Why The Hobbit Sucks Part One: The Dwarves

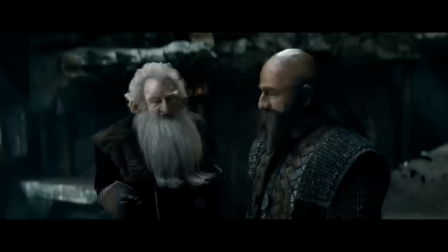Let's see who Thorin's BFF really is. Dwallin. Dwallin helps pull Thorin to safety.
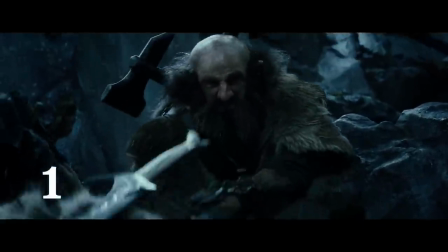This is the first interaction they've had in the movie and it is never talked about again afterwards.
This way.
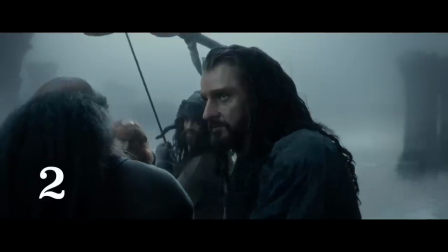How do we know he won't betray us? Don't.
This is the first time they've had a conversation. Yeah.
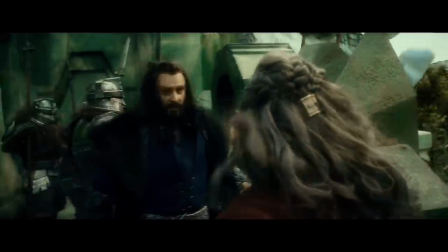That's pretty much it. Balin. Balin is the only other dwarf character in the prologue with Thorin. showing the length of their friendship.
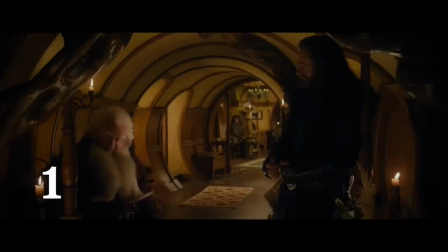At Bilbo's house, Thorin hears Balin's counsel away from the rest of the dwarves on whether or not he should try to reclaim Erebor.
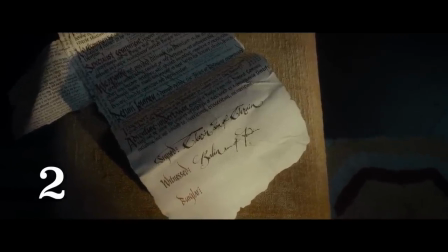Bilbo's contract is signed by Thorin and witnessed by Balin, suggesting he is the clear number two of the group.
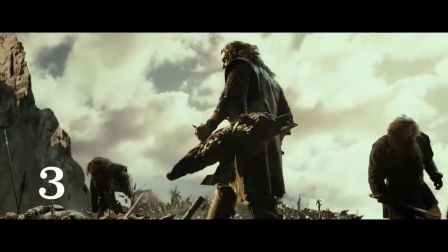When the company breaks for the night, Balin tells us Thorin's backstory and about how much he respects him as a leader.
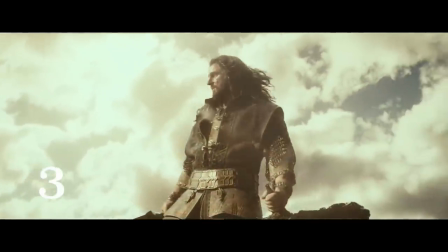There is one who I could follow.
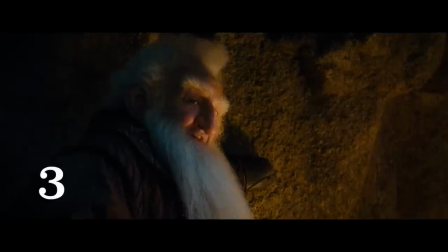There is one.
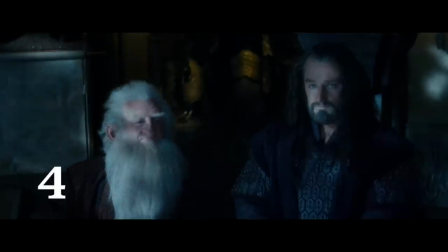At the strategy sesh with Elrond, Balin is the only dwarf with Thorin.
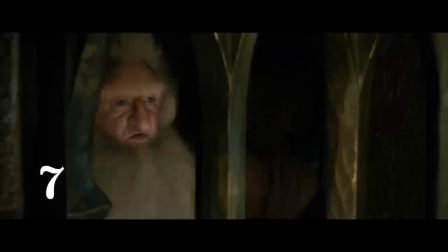When they reach the Misty Mountains, Thorin discusses strategy with Balin. After Thorin refuses to make a deal with Thranduil, he immediately seeks Balin's counsel on the matter.
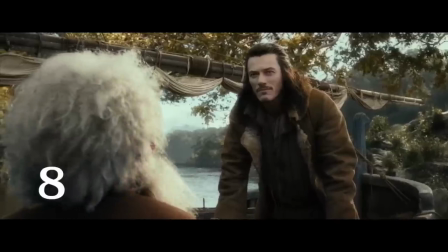Thorin lets Balin organize the barge with Bard, showing that he trusts him with important matters.
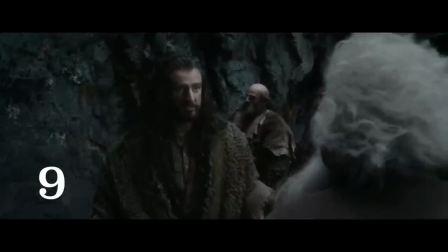When the door to Erebor won't open, Thorin goes immediately to Balin for answers.
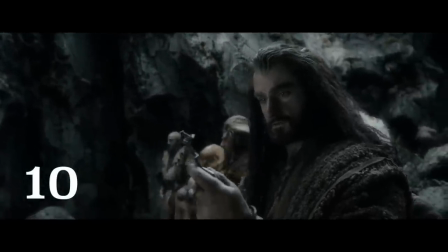When the door is finally opened, Balin is standing next to Thorin. This kind of visual metaphor suggests that he is the closest to Thorin.
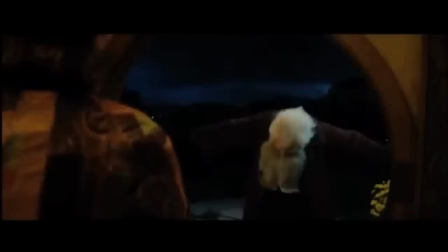Notice that Dwalin is on the other side. Balin is the consigliere, the advisor.
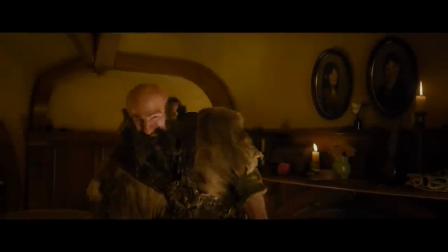My point here is that even the most well-drawn characters of the bunch, Dwalin and Balin, are treated as interchangeable in the script.
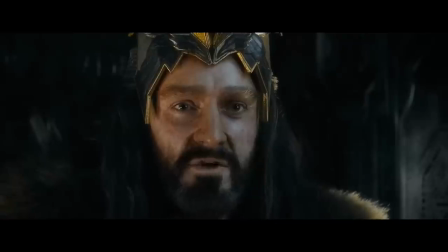Thorin saying Get hurt before I kill you. to Balin would have been way
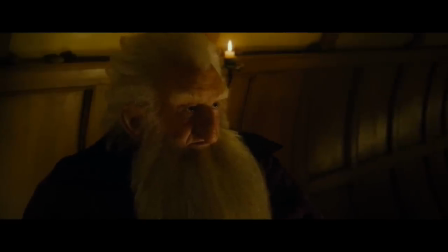more impactful because we've seen Balin saying things like There is one. The film takes all this time to set up a student-mentor relationship and then offers no payoff to the story.
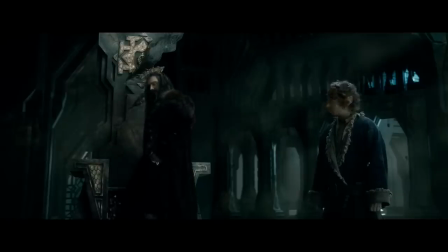Like what the fuck happened? Did someone just make a typo in the script? Dwalin? I'm sure Peter just meant Dwalin.
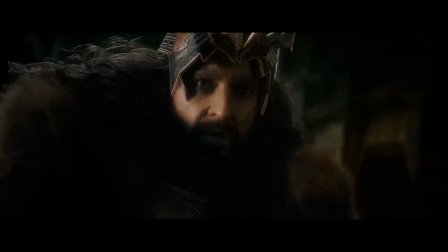And this isn't even the first time this happens. Here's another one.
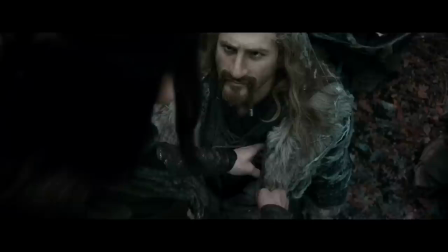Dwarves are captured by elves and there's a little gag where the elves are searching Feely for weapons and it's revealed he's got about a dozen hidden daggers.
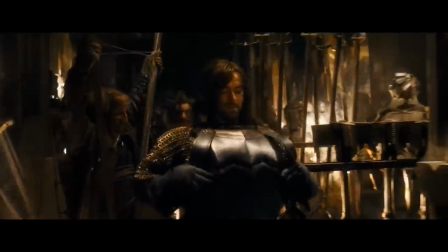So logically we'd think there'd be a scene later when carrying a bunch of extra blades would come into play.
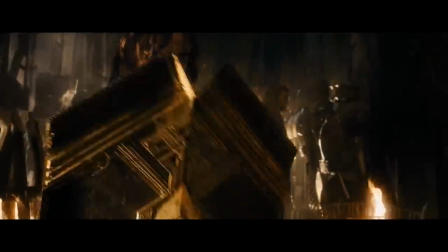Like probably the first thing he did when he got to Erebor was stock up on daggers, right? I'm sure that would have come in handy at least once.
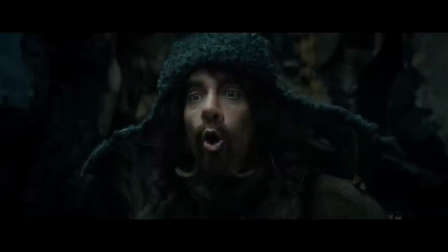Or this scene where Bilbo tries to leave the company, but Bawfer stops him.
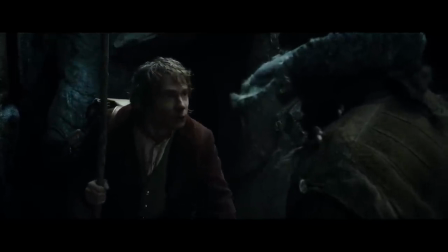Now thus far, the only interaction we've had between them is Boffer giving him a dirty cloth for a handkerchief.
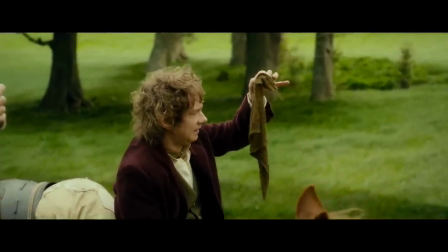This is good stuff though. They have something in common, a love of home.
You're homesick.
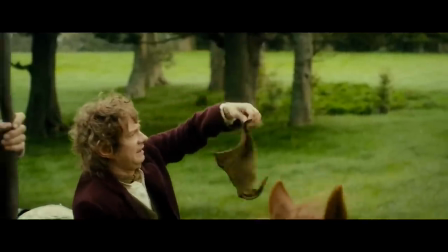I understand.
And something contrasting. Bilbo is cleanly, while Boffer's a slob.
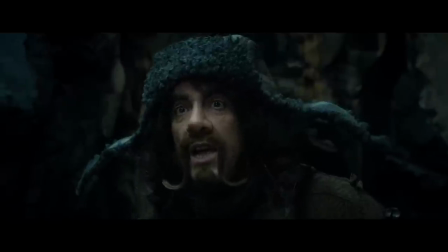But this is their first real conversation, just the two of them. And it's also a pretty good one.
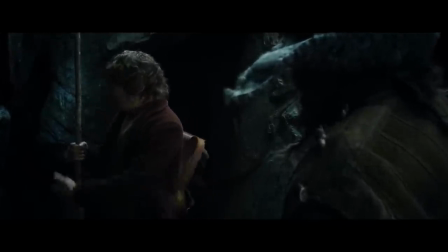So why not have a payoff to this scene somewhere down the line? Maybe one where Bawfer has doubts about staying with the company and Bilbo has to encourage him.
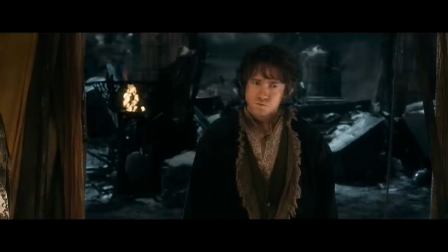You know, instead of them just never saying two words to each other for the rest of the movie. Yeesh.
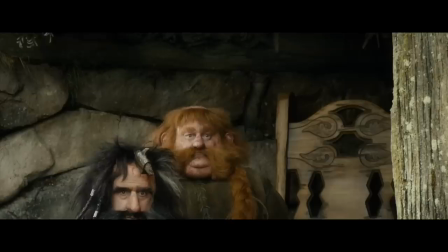Now I get it that having 13 dwarves all with similar sounding names was just a running joke when Tolkien wrote the book back in the 30s.
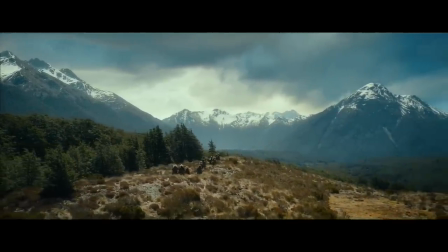It was just something that made the whole adventure feel whimsical. And if the movie was two hours long, then having them perpetually in the background wouldn't be a problem.
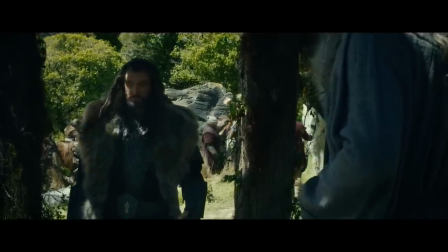And we could just focus on Bilbo and Thorin.
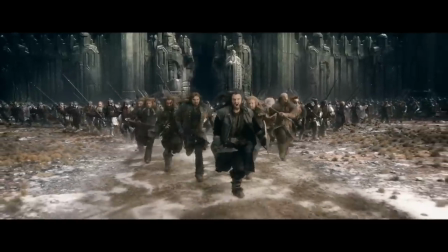But if you're going to change a fairy tale into an epic trilogy adventure and then expect me to care when we're saying goodbye Then you have to at least explain
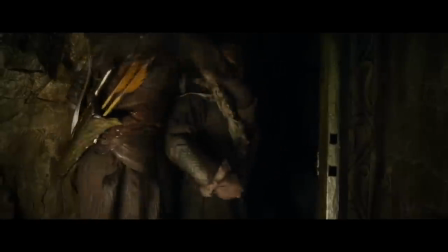to me who's there There are just so many missed opportunities for character moments that you can only really assume that the filmmakers themselves
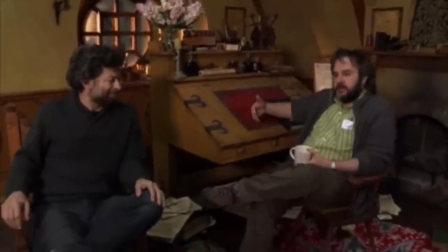Don't care about growing these characters. So what do they care about?